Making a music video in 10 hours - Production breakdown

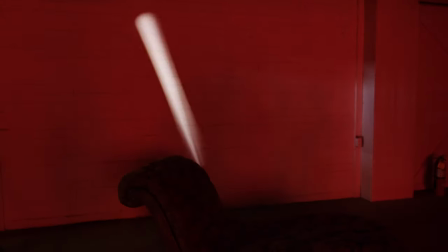Now for the second set it's pretty much straightforward we just used again the shiplap
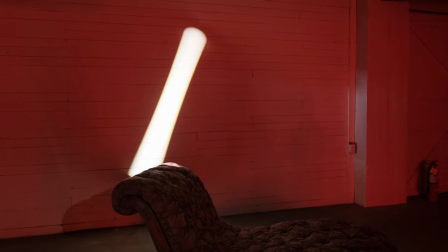wall that was white and that allowed us to just bring in the rest
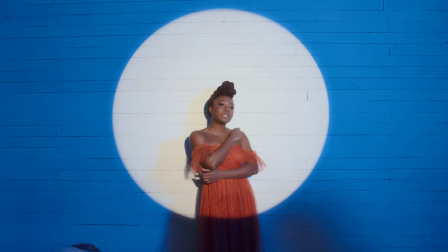of the set pieces we need now we just took the 300c and blasted blue across the entire wall and I guess in this case we
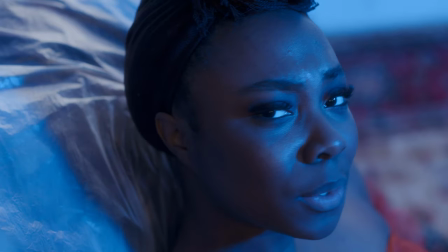can talk about angling it's pretty important because if you had these the 300c just kind of straight on blasting it's going to hit everything
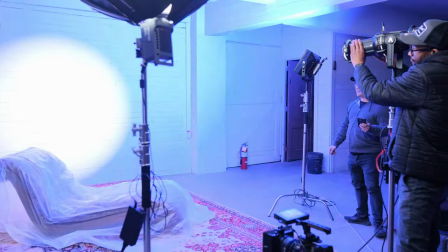and you won't be have you won't be able to have a real nice separation so we've had it about 45 degrees almost 50 degrees off to the right and then it was just making sure to just hit the background now we didn't do too much flagging on her because i wanted her to be almost silhouetted and in blue
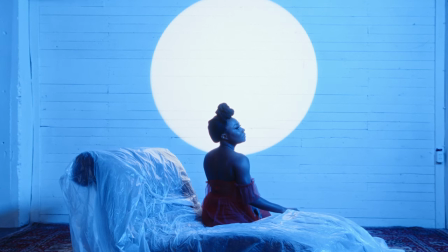um and then we just had the 26 degree spotlight hitting the center of that wall and it's really interesting to see how powerful
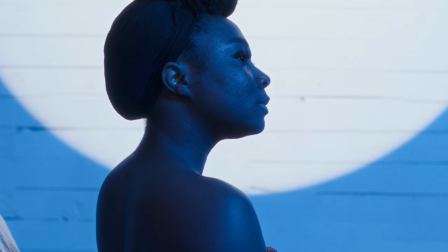the 600d is because you didn't get to see any blue spill into the white light and that white light stayed pure i don't
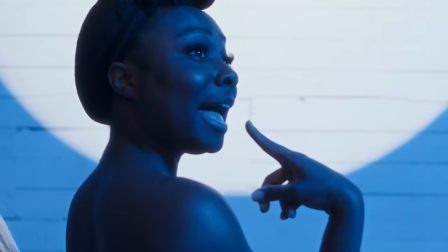really know the science behind it but it did what it did and it looks great and then off to the side to the back of me we had the the lantern and that was just like a little bit of feel so it won't go completely into shadow so if I have that that choice to bring it all the way down and post or not.
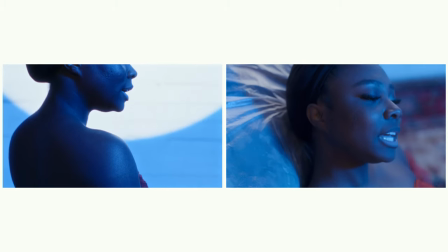Let's do a playback for your song for this.
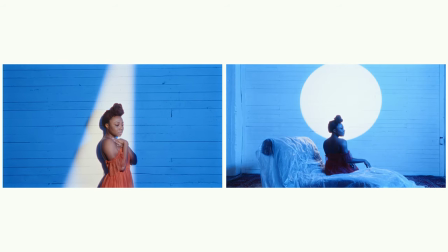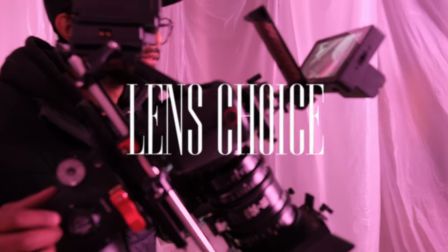So 90% of the time I use the 18-35 Sigma cine zoom lens on set as well as my
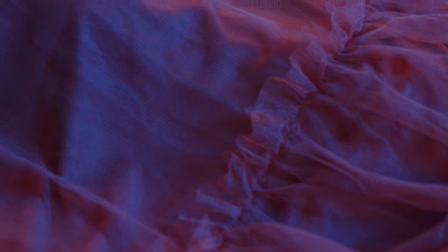50 mil Zeiss Milvis for like closer detail shots And so that gave me a lot of flexibility.
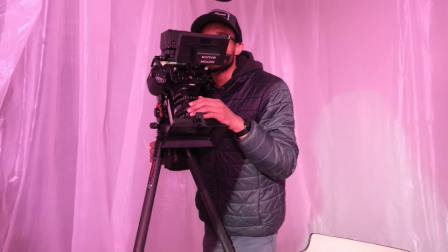Now, the great thing about cine zooms is not the fact that there's three primes in one, whatever that means. More importantly, it's actually that is par focal. That is a feature for high end cine zooms.
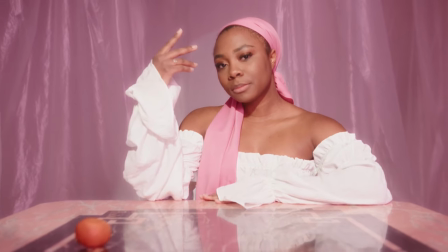So with a par focal lens, you are essentially being able to hold your focus once you set your back focus.
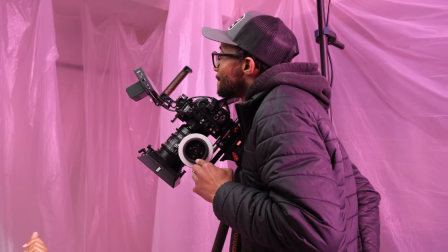And then so when you zoom out or zoom in, you can hold that same focal point without changing to refocus, which is great.
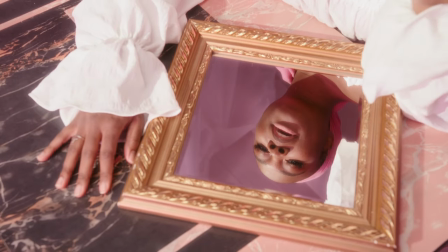So why this is important,
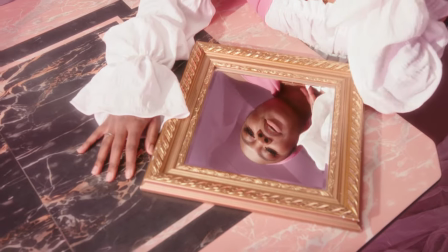because most of the time we all kind of done this before we do a digital zoom in post to replicate some sort of camera movement,
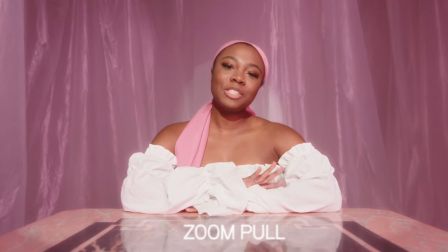as well as trying to draw interest into the frame. The downside of doing a digital zoom in post is that you're moving the entire frame inward or you're zooming into the entire frame. So you're essentially cropping information and it could be subtle, but you can't really do any big things because you might lose information. information and detail if you zoom in too much depending on your camera.
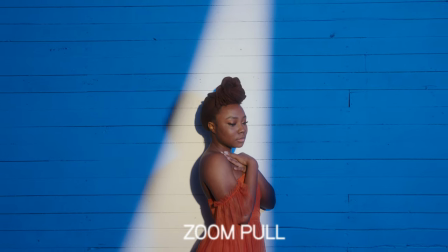Now having a par focal zoom lens, particularly a cine zoom lens, and this allows you to make in-camera zooms rather than making digital zooms in post.
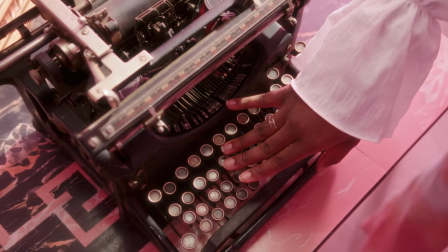And the results are way better.
I think that's a wrap y'all. That's insane!
Alright y'all this wraps it up for this video. If you are interested in a breakdown of how I graded this film or this music video, let me know in the comments below. I did use Dehancer. If you don't know what Dehancer is, I'll make sure to put the link in the description. But basically, it's a film emulator. It's probably the best film emulator plug-in that you can use on any editing program. And I definitely use it for DaVinci Resolve. Also, for all the gear I talked about, you can get this rented from Lens Rental. There is a discount code and link. Definitely check it out because I know everybody doesn't have access to gear. I've been saying this forever. I've been preaching this for forever. But definitely check out Lens Rental. They have a large library of a lot of the gear that you might need for your next project. All right, I'm done. peace bye see ya